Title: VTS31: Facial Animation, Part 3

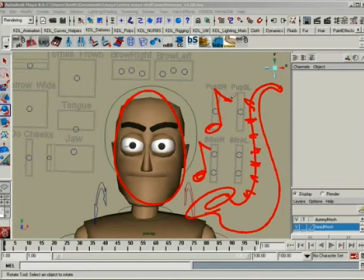(12:55)
You can only play one note at a time in a saxophone with all these buttons. You can only play one note at a time in the face with all these controls and all these regions of control. Okay? So maybe that'll help you think in terms of how to keep everything connected.
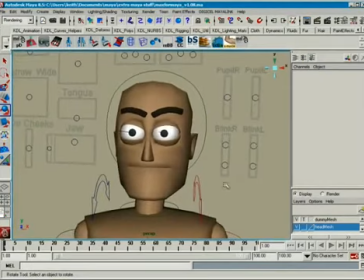(13:10)
All right, let's take a look at the timing of a blink. Now when it comes to blink timing, there is no law. These are only ideas, these are only suggestions, possibilities, right?
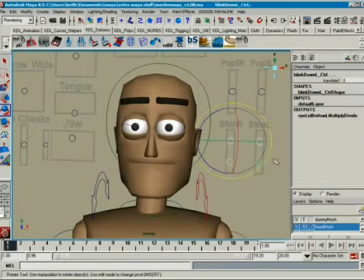(13:26)
So let's just go ahead and just build one out here real quick for you. Set a key on frame 1. When I'm working at 24 frames per second, I generally do blinks in what I would call a 2-2-4.
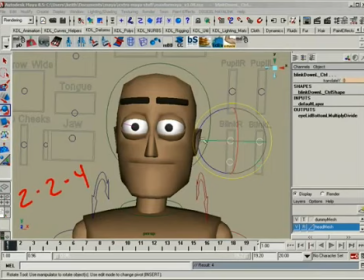(13:41)
What does that mean? Well, let's take a look. 1, 2 to get closed. So the bottoms we pull up a little bit, tops we pull down most of the way. And key those.
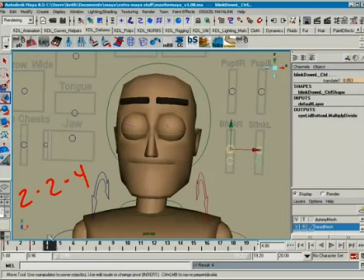(13:57)
Hold them for 2 frames, 1, 2, and then open in 4. So 2 to close, hold them closed for 2. You know, so it's 1 frame, 2 frames to close it. The frame that's closed counts as one of these 2. Okay. Hold it that way for 2.
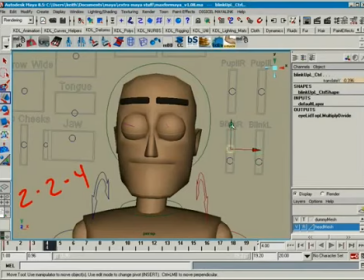(14:13)
You can, if you wanted to, you can even compress them a little bit to kind of keep them alive. Like there's some kind of you change them a little bit or something just to kind of give it a little momentum or a little bit of a moving hold in there.
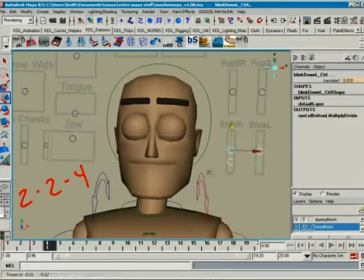(14:31)
You know, depending on the shot, if it's a close-up, you're going to want to worry about that sort of thing. And then it's 4 to open. So I'm going to use this and middle mouse over. Actually, no, I'll just do this. So 1, 2, 3, 4 to open. Okay.
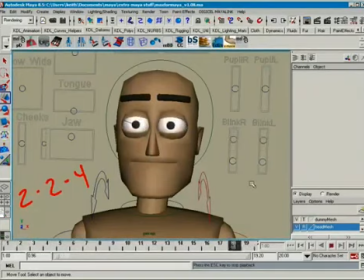(14:54)
There you go. For the basics, okay. Now there's no easing or anything in that, all right? So that's just the basic. I gotta slap a blink in and I'm in a hurry, okay. 224 at 24 frames per second.
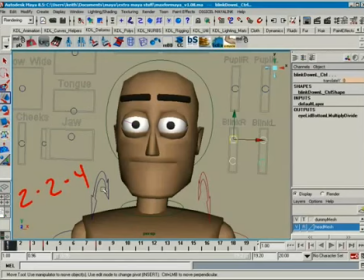(15:13)
It just generally works. From that, you can use all kinds of variations based off of the emotion of the character. There's no law that says you must do a 224. This is just my way this is my vanilla. I can put cherry toppings on this. I can put some, gummy bears in there.
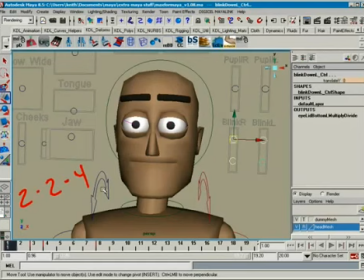(15:30)
I can put some rainbow sprinkles on there. It's like, building a sundae. You got your bowl. You got to put your ice cream in. Okay, so there's your bowl, and we've got our vanilla ice cream. Now we want to put our chocolate topping.
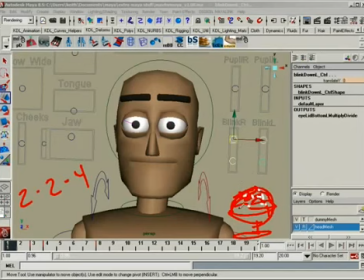(15:46)
We're going to put our little sprinkles on there, and we want to put our gummy worms in the corner, and then we want to put our cherry on top. Okay, the vanilla 224. Can you do other things? Sure, you can do other things.
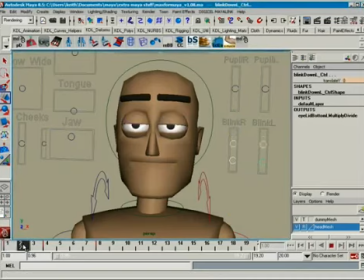(16:00)
One of the things you can do is, once you've got this blocked in, is you can then start working on giving these things a bit of a flavor. Like,
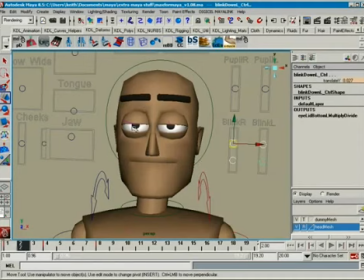(16:13)
you can make this close, instead of being so linear, it could be most of the way there, or it could ease out of that thing, or it can ease in, but generally it's not going to ease into a blank.
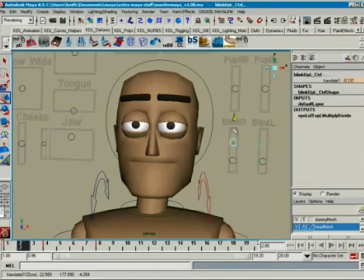(16:29)
This piece right here is generally going to be a little dragged, okay, not perfectly linear. And then here, the same thing. It's not going to be perfectly linear coming this way.
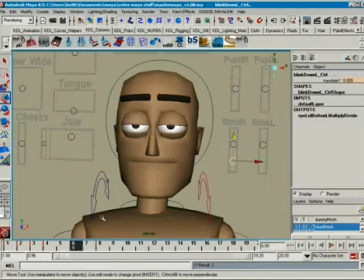(16:47)
By the time you get to here, it'll be most of the way open, okay? But not completely the way open. And that just gives it a little bit more of life right there. See that?